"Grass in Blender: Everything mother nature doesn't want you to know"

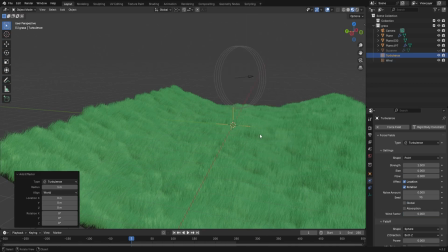(4:07)
Go back to the force field tab and add a turbulence. If you move it about, you can see that the grass particles move with it.
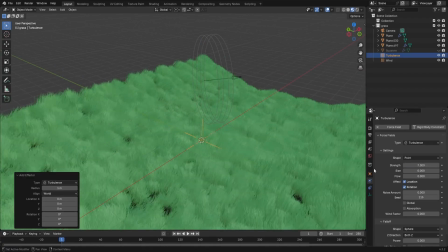(4:14)
If you bump up the strength value, you can see that the movements become stronger.
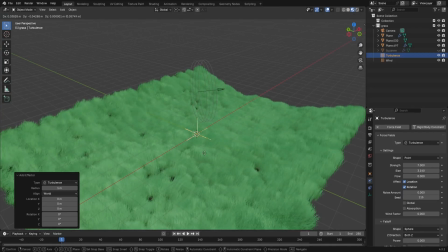(4:18)
The size value controls how big the turbulence's texture is, and you can get some really nice wind waves going on.
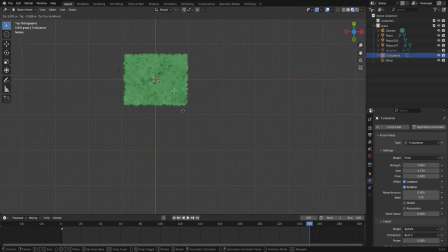(4:25)
Add in a keyframe at the start of your animation, move the turbulence in the direction of the wind, and then add another keyframe at the end of your frames.
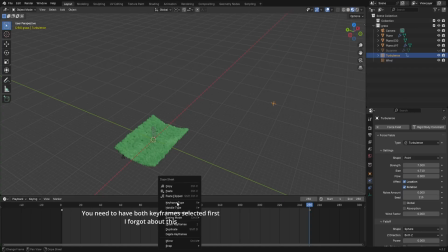(4:33)
Right-click in the timeline and then select linear interpolation. This is just so we don't get any easing in and out of the grass movement.
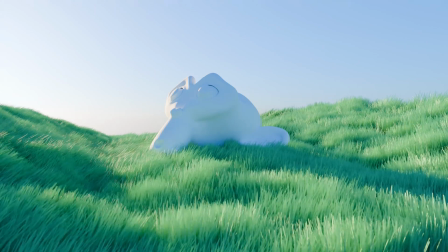(4:40)
And you're done. Now this is looking good, but this is the simple method. This is 2-minute noodle grass.
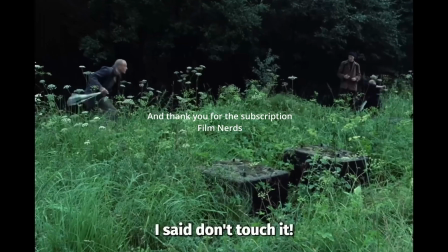(4:46)
This is hardly Andrei Tarkovsky level, okay?
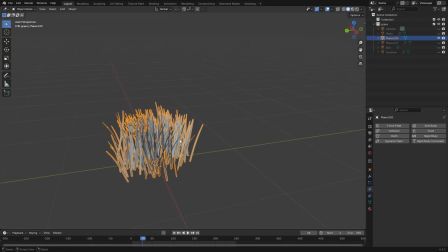(4:48)
Getting a more advanced result is all about taking your grass instance, giving it the default cube treatment, and actually modeling from reference.
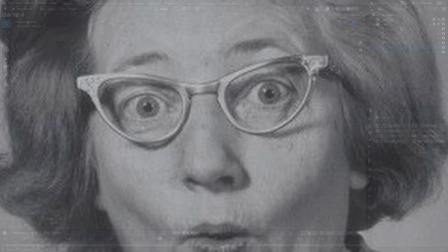(4:56)
Did I say from reference? I can hear those blender booths trembling.
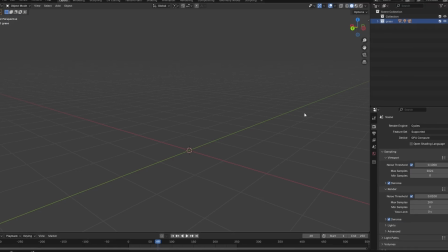(5:02)
That's right. The blender users are about to be told that the best way to find out what grass looks like is to go outside.
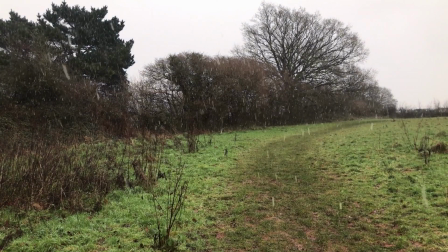(5:09)
I can't make too many of those jokes. I'm insulting my own people. Grass, like most things, I think, is more complicated than you give it credit for.
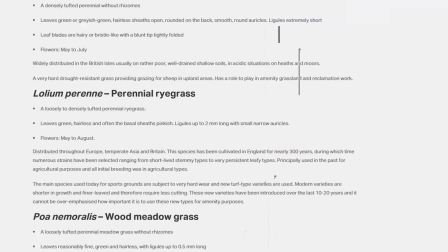(5:16)
But there will be a lot of traits you'll probably won't have to worry about. I doubt you'll get render feedback about the size of your ligules.
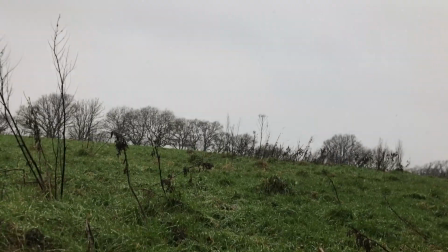(5:24)
I think the main thing to take away from it is that grass grows in layers.
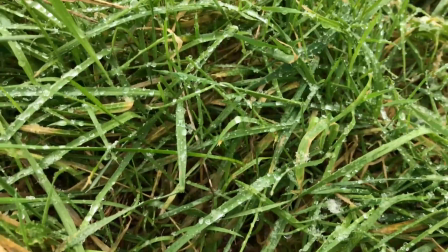(5:29)
Look at this, it's complicated, it's natural, and it can be broken down into layers.
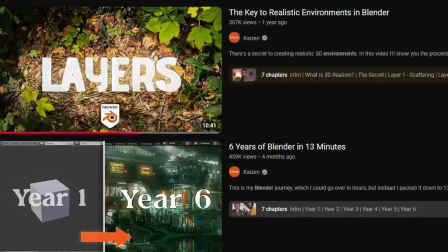(5:34)
There's a great Kaizen tutorial which subtly lets you know about this in the thumbnail.
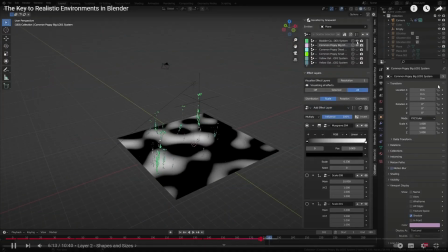(5:39)
He covers nature in general, but we're getting specific. The first thing that you'll have to worry about is ground.
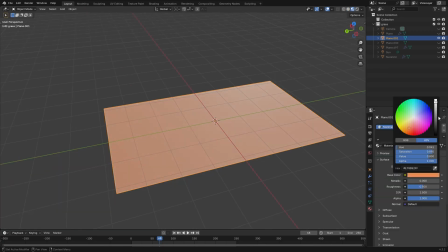(5:45)
All you need as a basis is a texture that resembles a dirt.
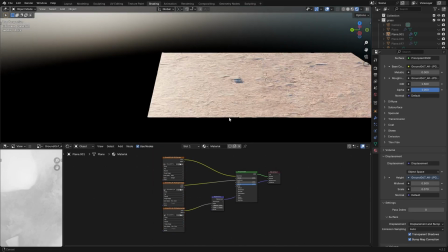(5:49)
This can be a PBR setup if you really want to get close up with the camera, but hopefully with the rest of the layers, the ground won't really be viewable.
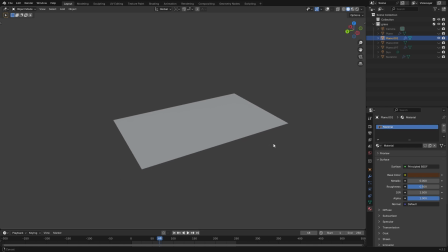(5:57)
So all you really need is a texture with a little bit of color variation. And I'm gonna prove this by using a photo of me and Alistair Becker King.
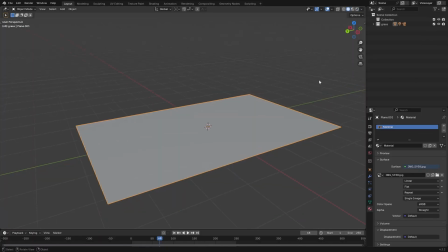(6:05)
Oh my god. The first layer is at the bottom of everything and is dead grass.
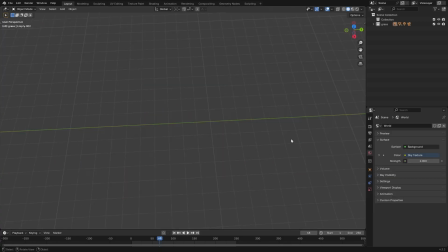(6:09)
The stuff that hasn't had room to grow. This time we want something a bit more realistic, so I'm gonna model from an image.
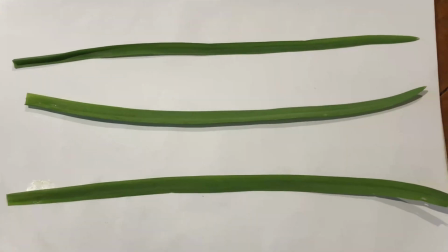(6:16)
How do we get an image? That's right, we're doing it again. I've gotten a few different types of grass blades and I'll take a photo of them against a white background.
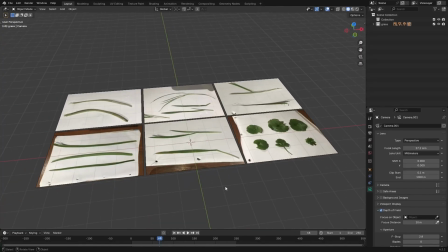(6:25)
The more grass you forage for, the more variation you can get. Put the photo into Blender.
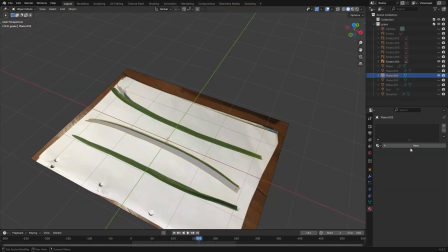(6:30)
Take a plane and extrude it along the blade. Once you have a shape, give it a material and connect the same grass image you've used into the color.
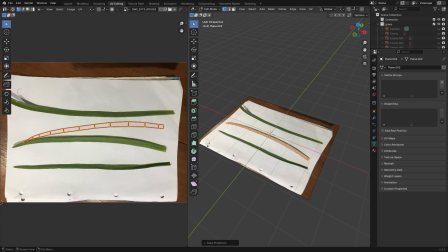(6:38)
You'll then have to go to the UV tab and align the geometry up so this can actually look okay.
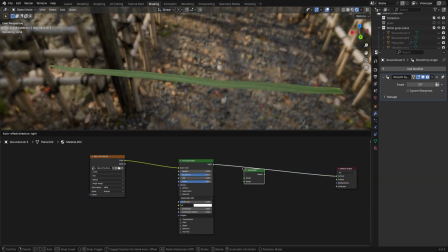(6:43)
Back in the material settings, add an add shader and a translucent BSDF and connect everything up.
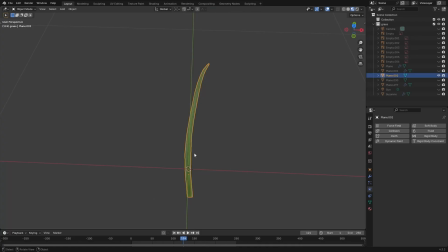(6:49)
This lets some light pass through the grass like it would in real life. Once you have this, adjust the whole mesh so the origin is at the base of the blade.
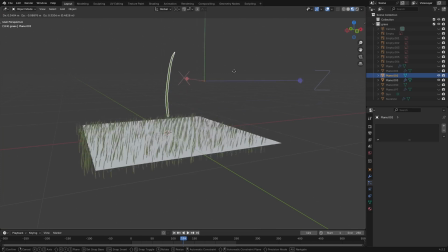(6:57)
Particles spawn from the origin of their object, so having this at the root of the grass means it won't clip through the surface.
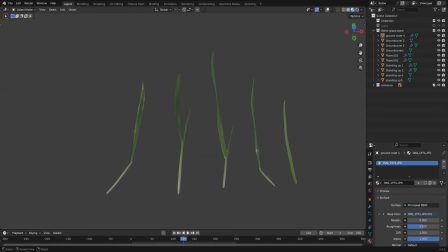(7:03)
I'm gonna add a few types of grass to this layer as well.
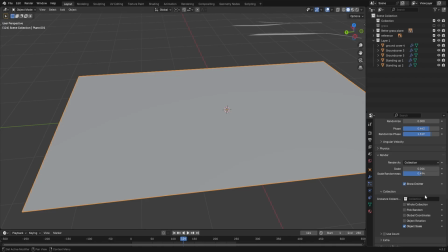(7:06)
If you go back into the particle settings, you can change render as object to render as collection with all of the grass inside the same collection and it'll work fine.
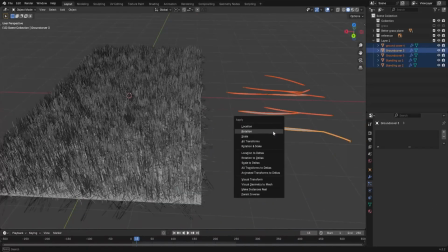(7:14)
And by fine, I mean nearly fine. I had to apply rotation and now they're oriented in the correct way.
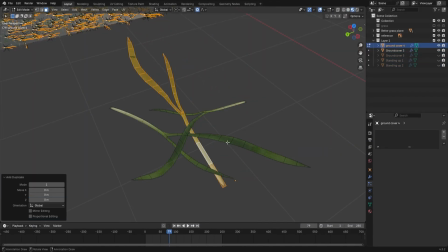(7:21)
I've actually buffed the grass model even more here by duplicating the blade in edit mode.
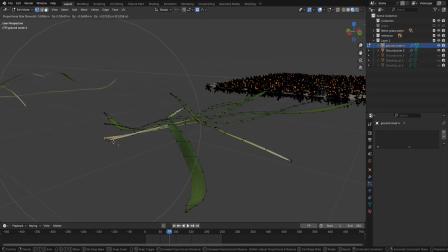(7:25)
This just improves how dense the ground coverage is, and you can use proportional editing to move it about a bit to give it some more variation.
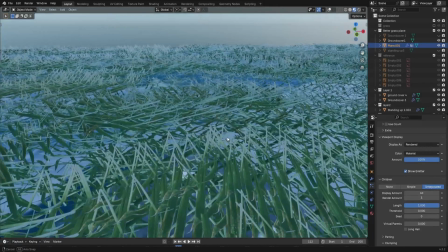(7:32)
I'm actually going to go back on myself here and say avoid using children.
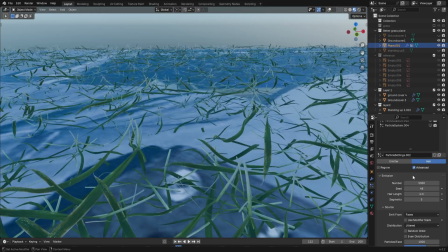(7:36)
For as much as it's nice to get some easy control over the density, it can also make these really repetitive patterns that become quite noticeable.
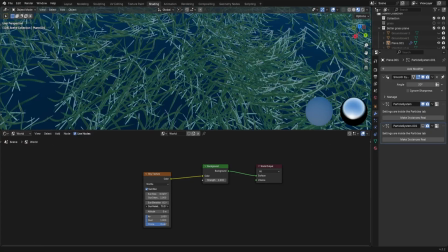(7:44)
Also, as a note, I'm using this sky texture to light it, and I'm giving it this really blue, sad color, because this is British grass, so it'll look completely out of place if this isn't as depressing as possible.
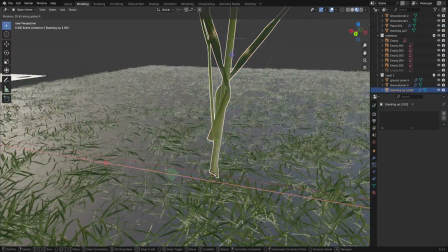(7:55)
The second layer is sprouting grass. It's standing up straight, but smaller.
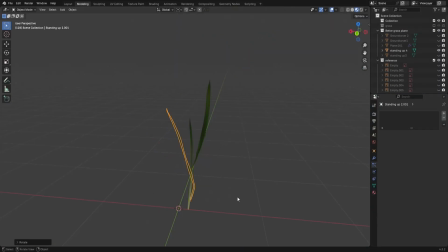(7:59)
With the grass blades you've made already, you can put them together into a smaller grass sprout. We're going to use this method for the next few layers too.
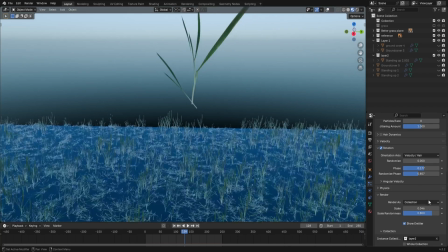(8:07)
I've put it in a new particle system because it's a bit easier to control the separate densities and the scales of each layer that way.